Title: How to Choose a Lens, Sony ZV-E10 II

Presumably, you've made your way here because you have an APS-C camera like the Canon R50 or the new ZV-E10 II, which is what I'm shooting this video on, and you're deciding which lenses you'll need to make videos. How do you choose?
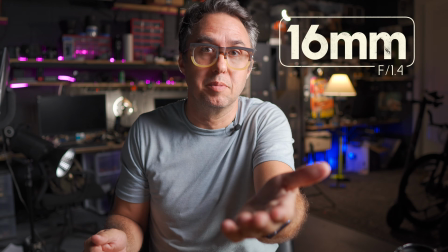11s
Why do you choose? What's the difference between using a 16mm lens and a 35mm lens when you're in the same room?
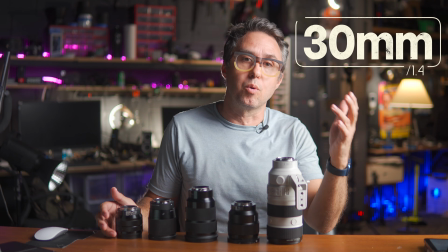17s
I'm gonna go through a bunch of lens choices and show you what they look like when shooting in my studio and in my warehouse, and point out the main differences, as far as why you would choose one over the other. Also, this answer is different for different people in different situations. It all comes down to how much space you have, what's behind you, and how much of this place you want to show to the world. There's also this whole thing that people talk about with converting a lens by multiplying its length by 1.5 when you're on an APS-C camera compared to full frame. You don't really need to do that. If you're always just using the same camera, then the numbers are just going to be what they are. We're on APS-C here, so the lenses are just what they are. I don't need to be saying the 16mm is a 24mm full frame equivalent. That'll just make things more confusing. 16 is a 16. This selection of lenses represents every focal length all the way from 10mm to 200mm. And there's a few sweet spots in here because with the 16, the 30, and the 50mm lenses, each have a larger 1.4 aperture, which will dramatically change how everything looks behind me.
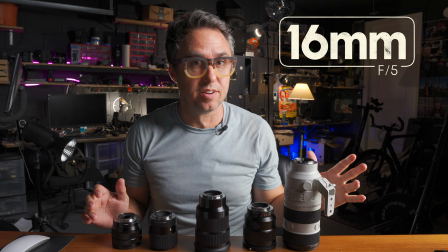71s
For instance, here's 16mm at f5, and here's 16mm at f1.4. f5,
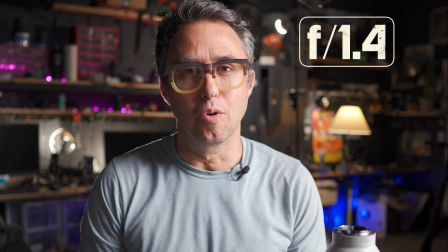78s
f1.4, f5, f1.4, f5, f1.4.
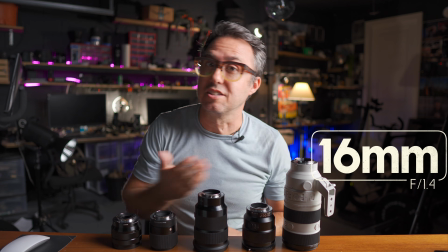83s
Not only is the background more out of focus at f1.4 and therefore less distracting from my middle-aged face, but also with this lens at this aperture,
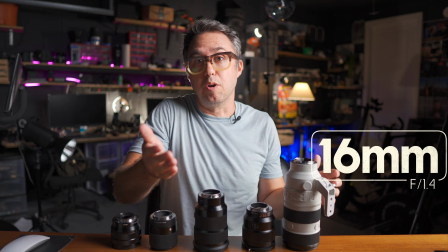91s
you don't need nearly as much light to properly light the room. f1.4 lets in like 4 times as much light as f5.
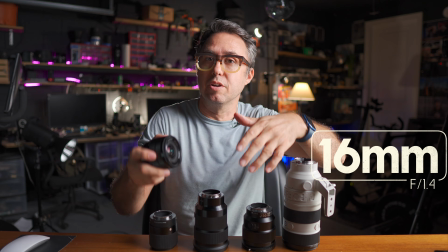97s
Anyway, let's start at 10mm. And I'm gonna move the camera to reframe each shot so I look about the same in the shot. You'll see some of my desk and my upper body, and then you'll see what else changes when you do that. Let's get this 10mm on there.
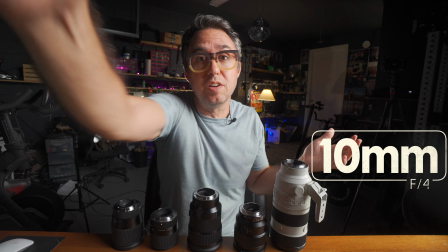109s
With this lens, the camera is just right on my desk, 2 feet in front of me. 10mm is a very wide lens.
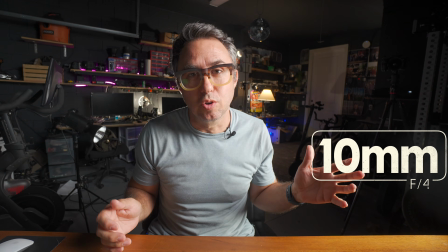114s
Some funny things can happen with very wide lenses. Things like fisheye distortion, where if I fill the frame with my head, this isn't what I look like.
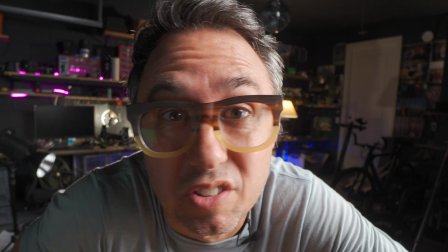121s
The picture will not look like me.
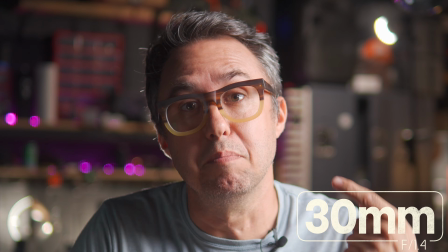123s
Here I am back at 30mm with my head filling the frame, and this is basically the me I see in the mirror when I'm brushing my teeth or just gazing into my own eyes.
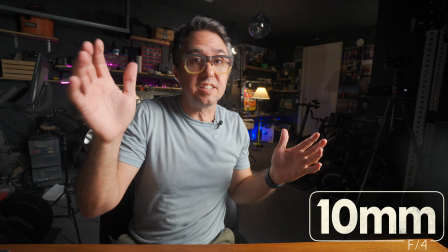131s
This 10mm monster is some other thing. But this lens is great at arm's length, especially if you want the viewer to see the place that you're in.
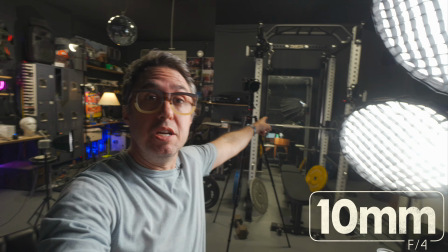138s
Oh, hello person on the other side of this video. This is my office. Over there is my home gym, and back at that desk is where I play Star Wars Outlaws rather than being productive.
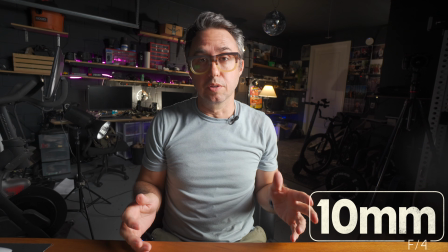147s
I will often use this 10mm lens on gimbals to show entire scenes because it's very wide.
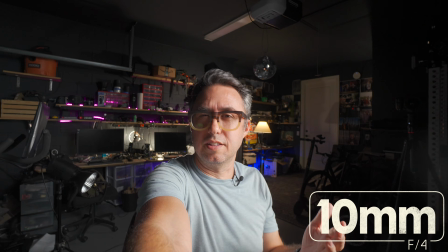152s
Cue the slow motion footage of looking at my kitchen. If I were to vlog, I think this is the lens I would choose also, because you can see me and you can also see the environment that I'm in.
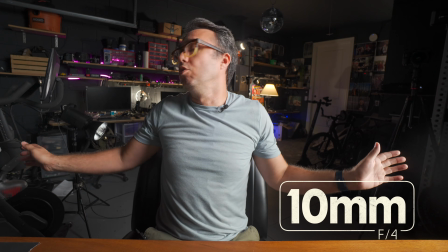161s
But I never use it for the purposes of a talking head. You can just see way too much of this room, and I am never gonna keep it tidy enough for that to be a net positive.
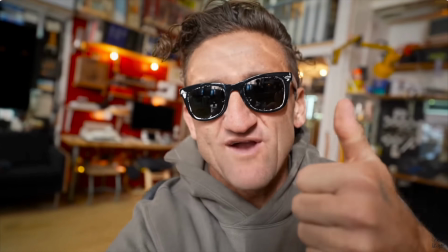168s
That's not to say you can't or that you shouldn't. Casey Neistat uses a super wide lens in his studio from time to time.
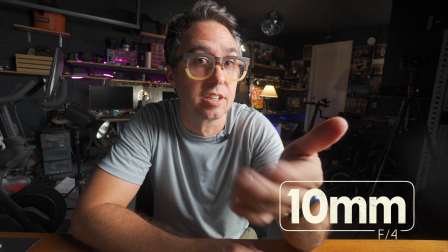174s
It's a very intimate style of shooting. We're right next to each other. Next, we're on to the 16mm.
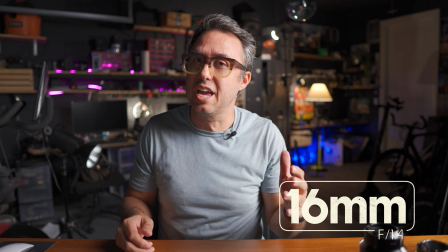179s
This lens is a go-to if you have to put the camera pretty close to yourself while shooting.
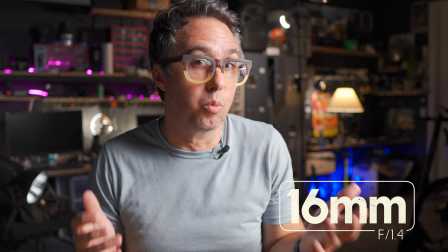182s
And you would do that if you're either going to be shooting video in a small room or it's important to show a lot of what's behind you.
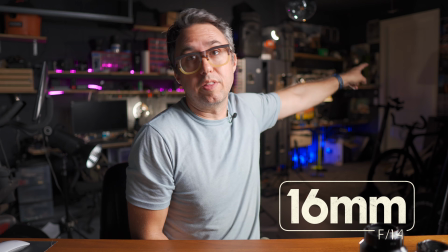188s
Notice how you can see like 20 feet of the wall behind me. You can see the door that goes into this room all the way around to the edge of that shelving stuff.
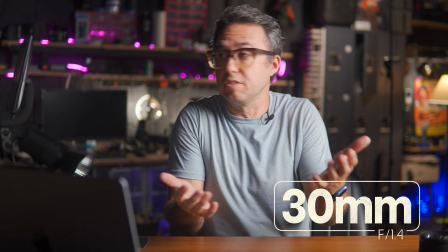196s
This same shot at 30mm, you get to see about half as much of the back wall.
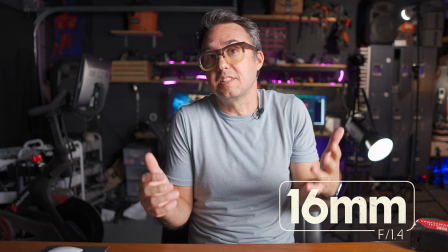200s
So to frame this shot in this way through 16mm, my camera is at arm's reach.
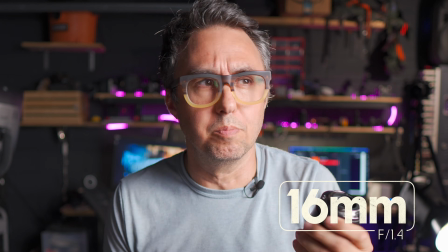205s
You can still use a 30mm lens in a small room, and personally, I probably would, even if I had a small room.
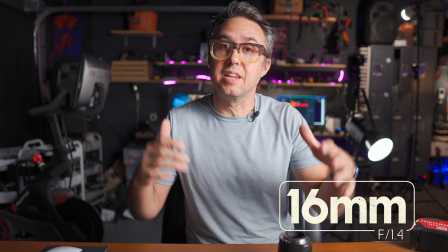210s
Here's what'll change. With the camera set up at a distance that makes me this size in the frame.
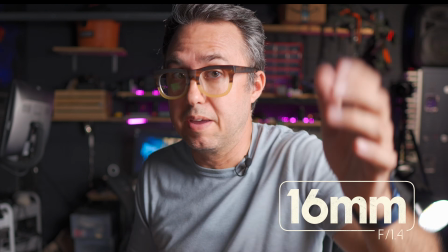215s
So for the 16mm lens, that's like 2.5 feet in front of me. The 30mm lens, well actually let's see how far it has to be.
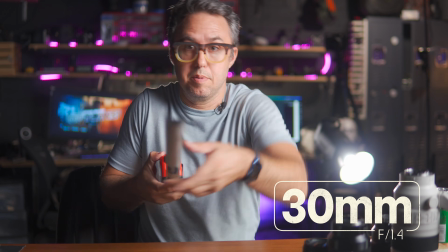221s
To get that same framing, the 30mm lens needs to be about 5 feet in front of me.
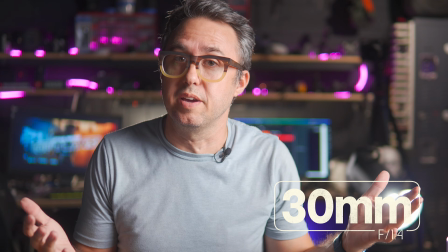227s
Both lenses work in a small space. Let's simulate a smaller space.
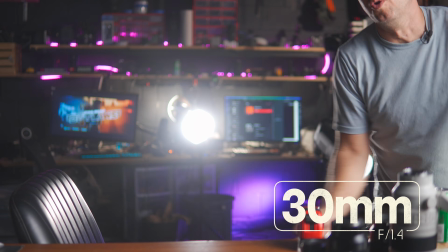230s
I actually have this desk on wheels, so we can just roll it over to the back wall to simulate a smaller office.